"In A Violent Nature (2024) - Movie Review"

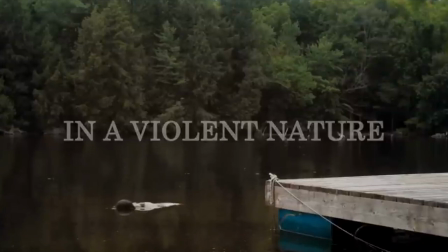Hey there, movie buffs, and welcome to another review of a 2024 release.
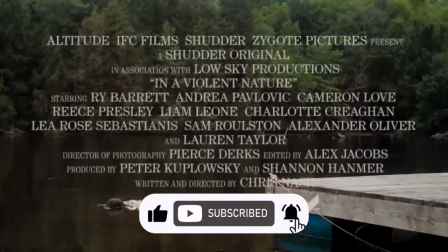In this episode, I'll be covering yet another horror title, The Experimental, In a Violent Nature.
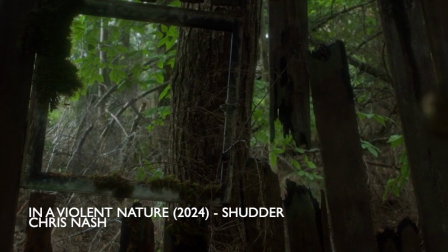Spoilers ahead, so if you haven't seen the movie, add this to your YouTube watchlist and come back later.
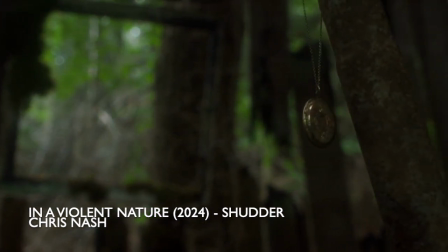Despite still currently in theaters and also on video on demand,
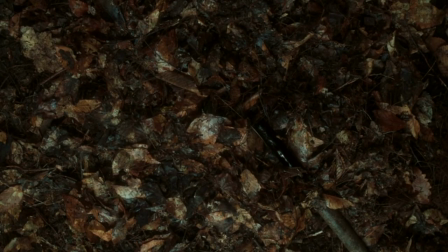something that hurt the movie's chances, Chris Nash's title made some waves and already nabbed $4.5 million domestically,
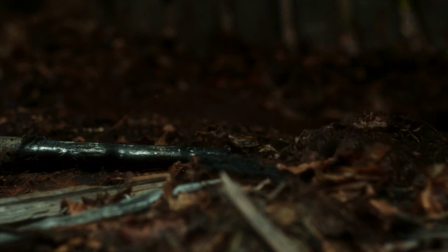placing it on IFC Films, one of the studios behind the title, list of the 10 highest-grossing films of all time.
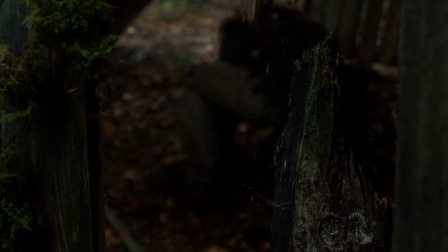The promotional materials promised a truly exciting and innovative horror experience, but we the audience have been duped by similar pledges time and time again.
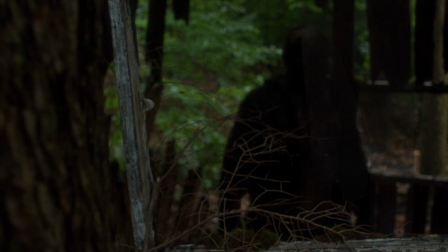Just this year, Late Night with the Devil, another 2024 IFC shuttered joint venture, failed, at least in my opinion, to live up to the hype.
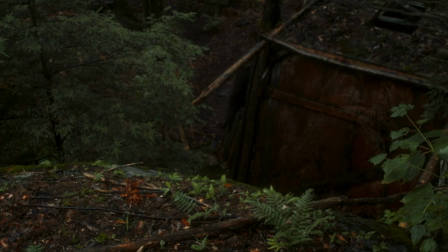So, does Chris Nash's innovative, ambient horror deliver the goods, or is it just another case of a hyped-up horror entry of the week?
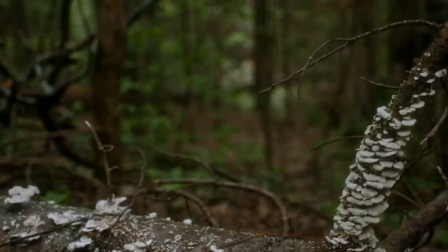In a violent nature follows a typical slasher framework. A group of teens on holiday takes a locket from a collapsed fire tower in the woods.
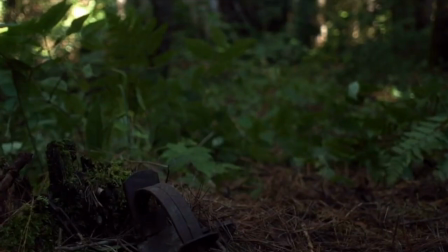The locket just so happened to be located over the natural grave of Johnny, a vengeful spirit anchored to a horrific 70-year-old crime.
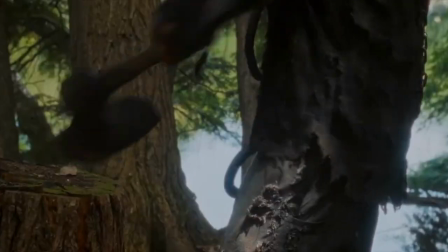As the teens take the locket, Johnny's rotting corpse is awakened from his slumber.
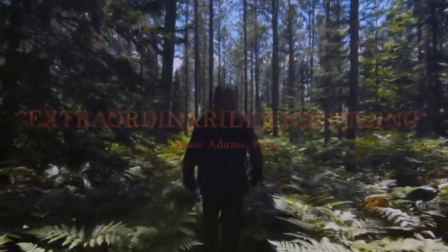After disposing of his first victim, Johnny heads towards the house in which the teens are staying.
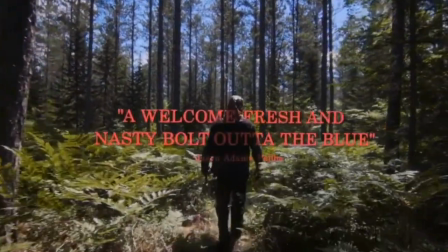The group of friends, unaware of Johnny's resurrection, sits around a campfire, while one of them recounts Johnny's tragic past.
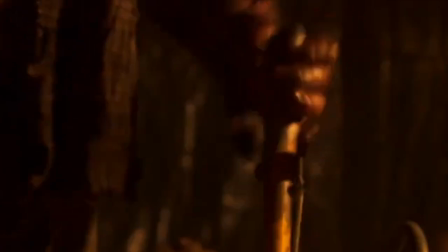A developmentally delayed boy tricked into climbing a fire tower for a bag of toys, only to fall to his death.
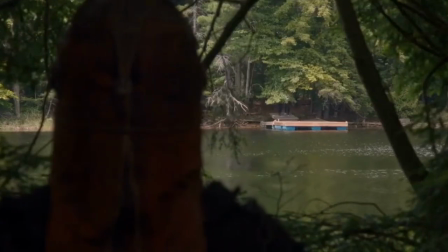Johnny's spirit is said to be responsible for two series of murders decades apart.
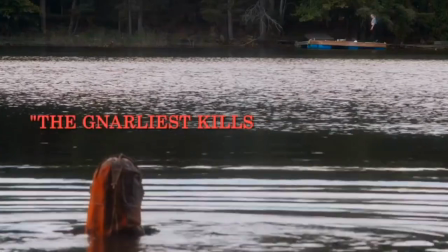The undead killer soon embarks on a bloody rampage to retrieve the stolen locket, methodically slaughtering anyone who gets in his way.
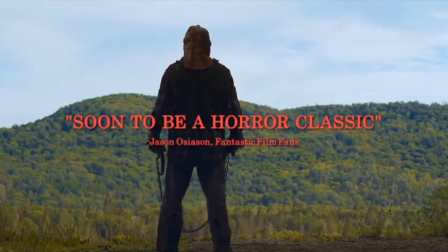As these unhappy campers get slaughtered away in quite violent manners,
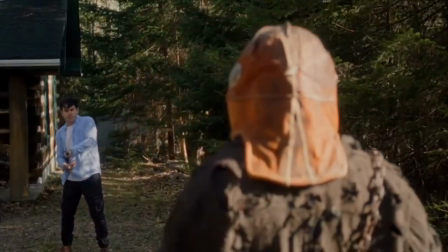and easily disposed of by our anti-hero Johnny, we can't help but ask a question.
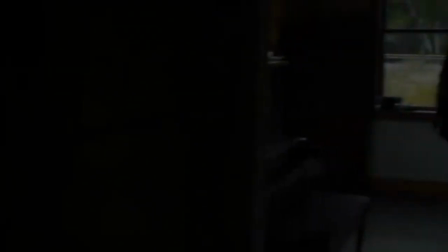Who will survive and what will be left of them?
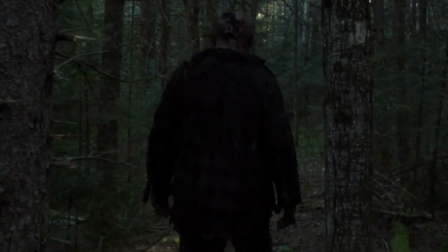When it finally came time to watch In a Violent Nature, I was a bit conflicted without really knowing what to expect.
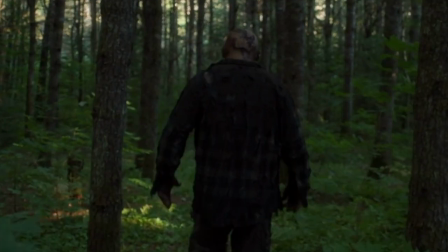On one hand, the trailers looked promising and hinted at an interesting 180 degree turn on a subgenre I love.
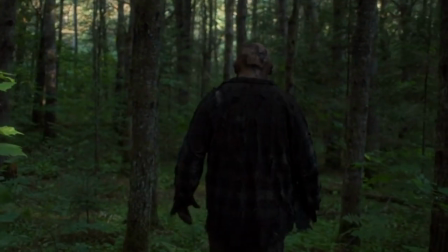On the other hand, when the first reviews came in, courtesy of an early release date in the US,
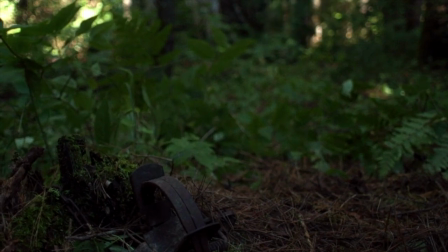I could sense that the risky take on the iconic 1980s horror tropes didn't necessarily live up to the standards.
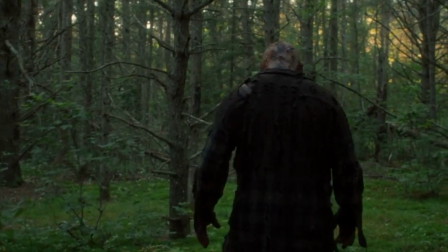Now that I've watched it, let me assess with you the movie's pros and cons. In a Violent Nature does have an interesting premise.
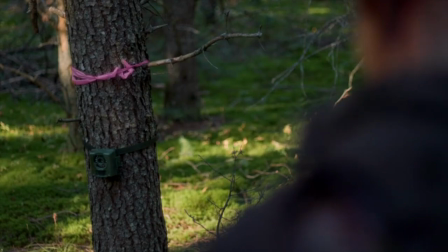Director Chris Nash removes all the seemingly critical aspects we came to expect from a slasher entry.
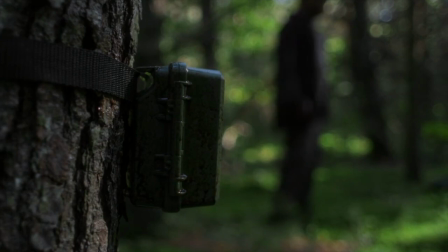The eerie score with its musical cues that warn us of the carnage ahead and
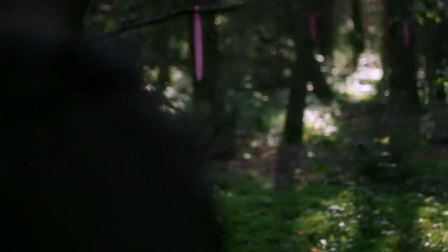the seemingly endless stock of teen characters whose names we will never remember. Instead, he focuses on delivering a movie that does cater to the voyeuristic needs of your regular Friday the 13th enjoyer,
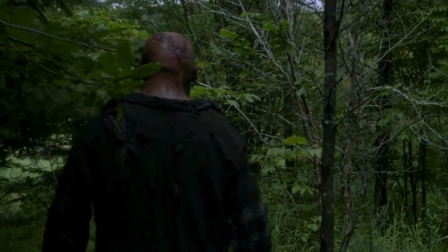but with an intentional detachment that takes us on a regular safari as we get to observe Johnny as a wild,
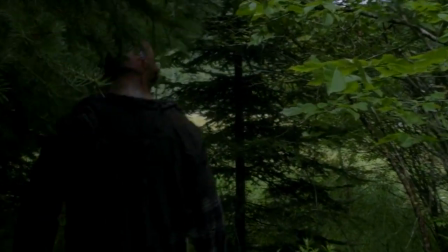enigmatic figure who roams free since he has been awakened from his slumber
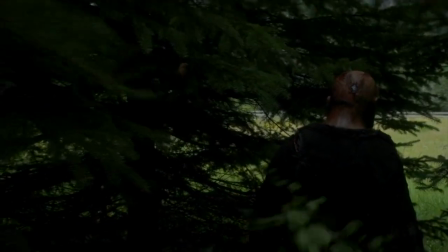and whose true motivations and desires remain elusive and unknowable.
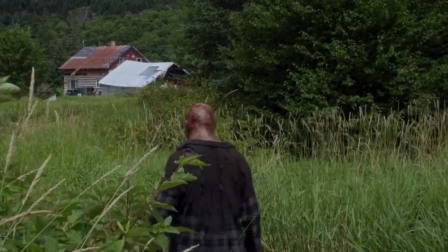By reducing the visual horror to its purest essence and through both minimalist and observational angles,
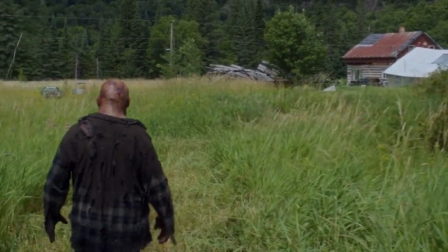Nash invites audiences to do something no slasher had ever done before.
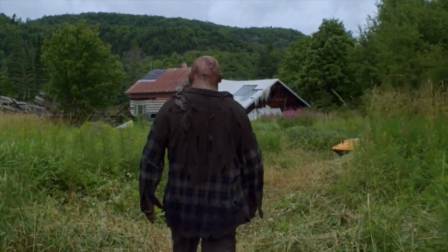Reflect. The problem is that the director doesn't fully commit to the whole thing.